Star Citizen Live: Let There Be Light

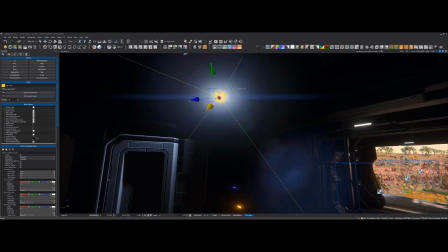But the word itself, I don't know. All righty. So, we've got this guy.
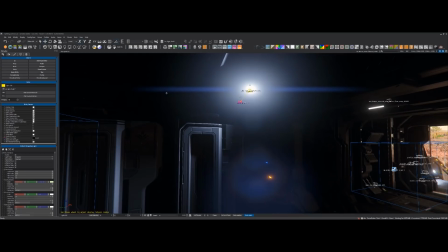And, again, it's very dark back up in the corners. And you'd expect some level of bounce, I think, having this hit down here.
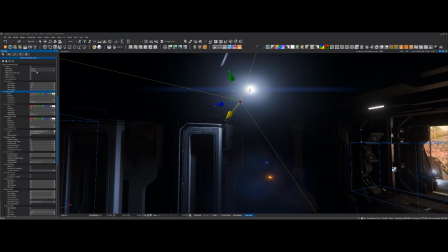So I'm going to go ahead and just add a simple kind of bounce light and see where we go with that.
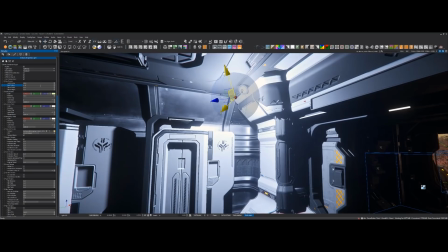And a lot of lighting just ends up being quite a bit of trial and error and just figuring stuff out.
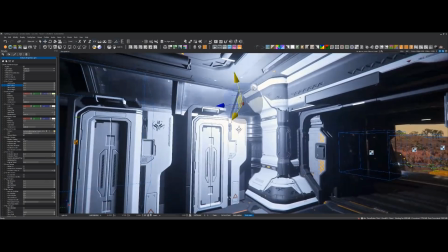The more you do it, then you kind of get a feeling for what is more likely to work than not.
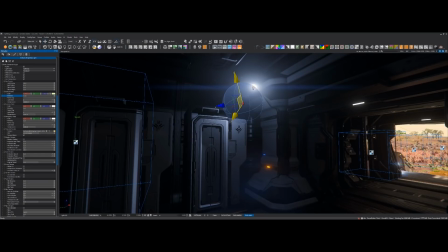But there's still a lot of kind of exploration that goes into it. So there we go. So now we've got like some nice kind of highlights up here, filling out the room a little bit more without it. It's a little bit too contrasty.
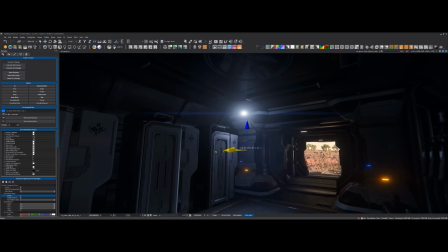Then, yeah, it's always a good idea to remember to like refresh the probes because they will, the more light you add, the more light gets picked up by the probes.
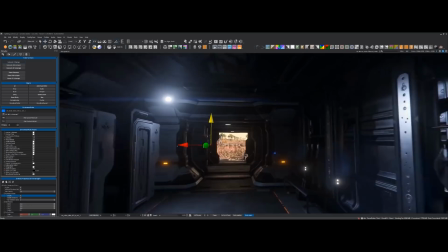And then once the probes get recalculated, the scene gets brighter. And then maybe that's too bright.
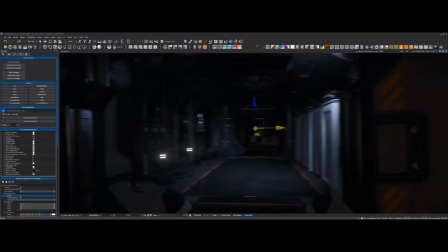And then you have to kind of balance the lighting back and forth. That's a lot of balancing acts. But it actually looks kind of cool from this side as well.
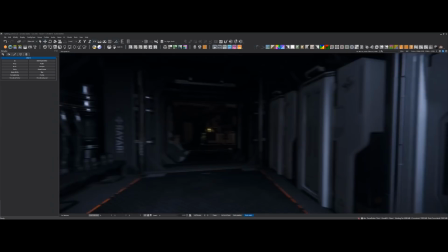Earlier in the show, you said you had some numbers in your head when we were talking about performance.
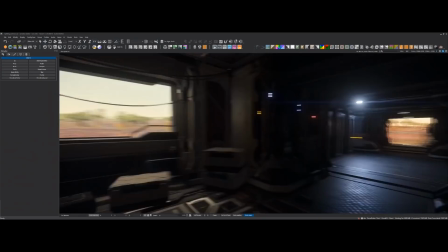Is there anything you can share?
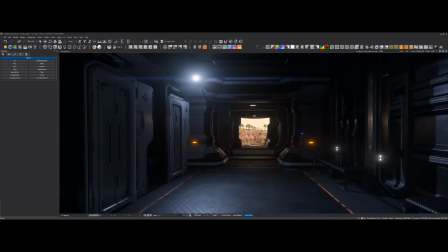One of the questions that was coming from the chat was asking if you had a percentage quotient that you aim for when doing something like this. Sure. I mean, in terms of lights that we have on screen,
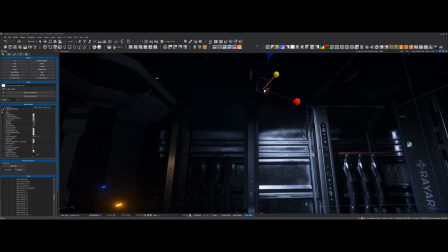our general rule of thumb is to keep it around
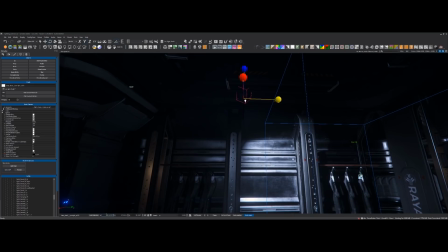well not around but under like 280 lights uh on screen at any given
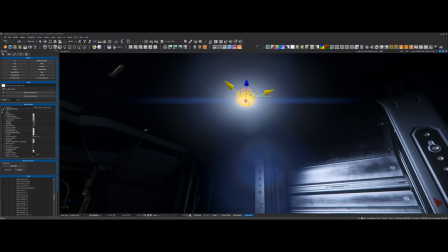moment um and you may think that that's like a lot and how would you ever get to that kind
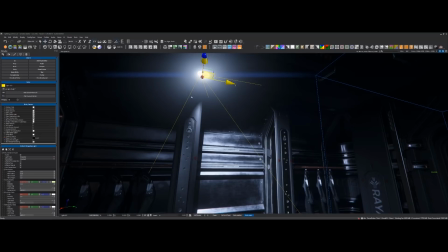of number um but i mean especially in a sci-fi game almost all light sources are man-made light sources uh
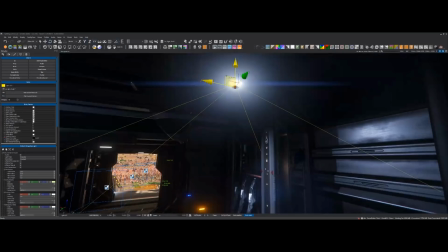and uh you've got spaceships which all have lights built into them and you've got players running around with their flashlights and all of these kind of things add up to that total.
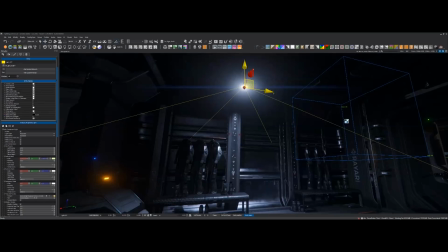So we actually hit that limit frequently and we hit it hard.
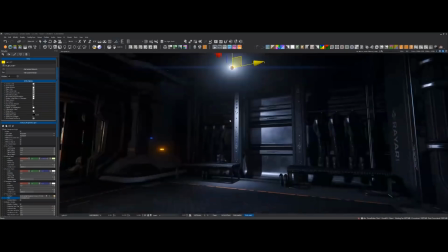So I'm going to counteract the blue from this light. I'm just going to make this one a warmer color instead.
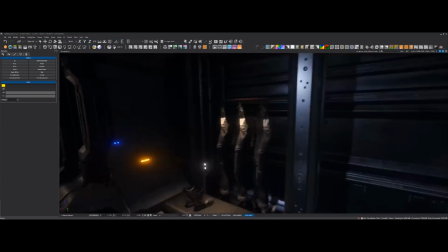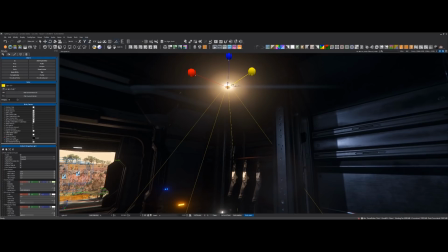If I was coming in here, I'd want my three identical jumpsuits to be the main focus here.
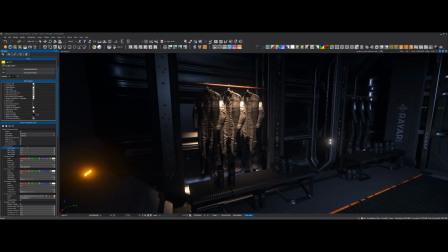So I'll just angle it a little bit more towards on the suits themselves. And when you said 180 lights, it was 180, right?
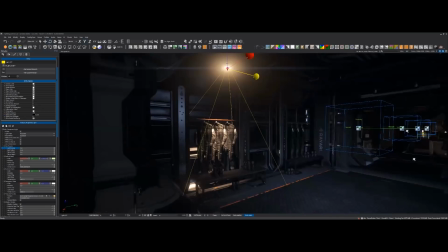280. 280. When you said 280 lights, that's on screen at any one time. So that's not even like in a scene.
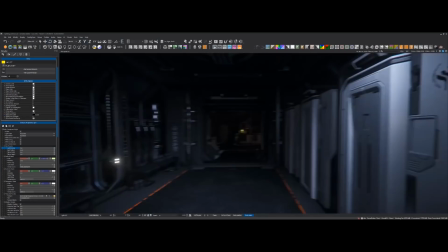It's just wherever a person can look. In this camera frame. So like there could be another 280 lights behind me.
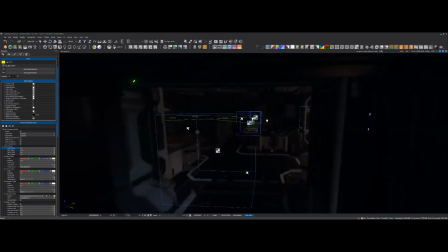But as long as it's only in the frame, then that's kind of good.
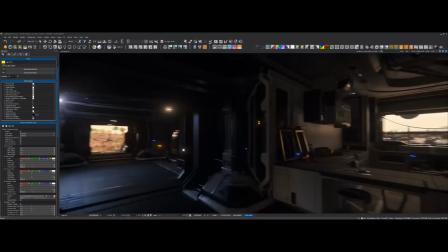so yeah I mean some some environments like big city locations and stuff you know the total number of lights in that location could easily exceed
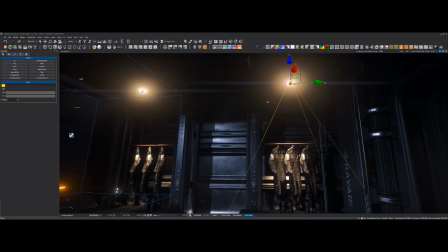like a thousand or two thousand lights that we actually
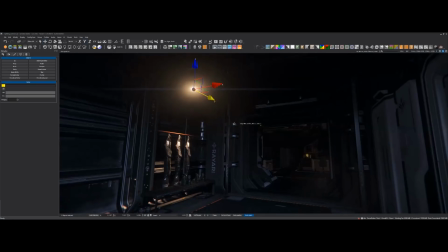end up placing and then we we use as many tricks as we can to kind of keep that
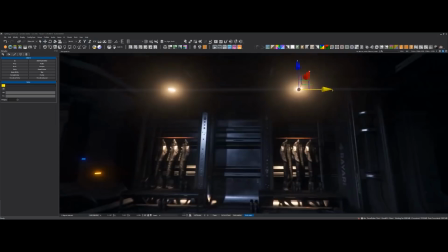number down per frame. Yeah.
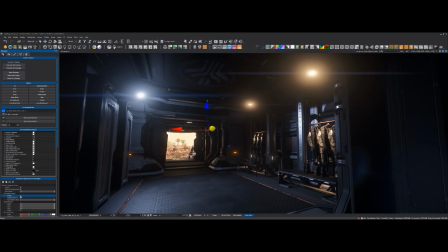We got those guys.
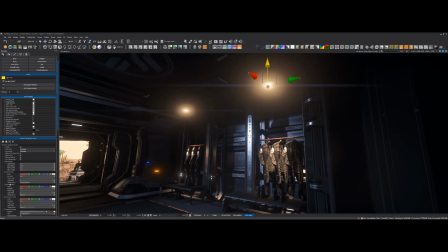All right, cool. I'm just going to offer a correction to some things I'm seeing in chat. RTX was not answered as no. We do not have ray tracing in right now. It is something that we want to investigate and explore in the future. Yeah.
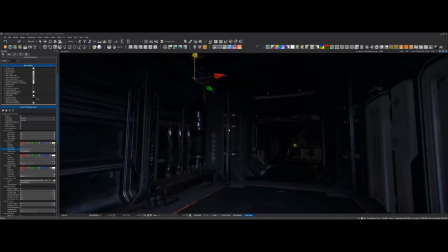There was not a no to ray tracing, as I'm seeing some people in chat. regurgitate.
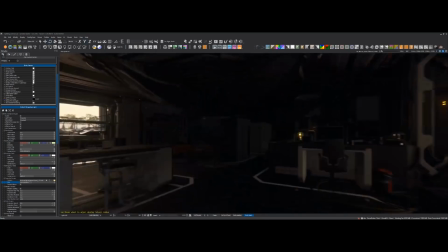It's just on the list and there are other priorities ahead of it. That's all. Exactly.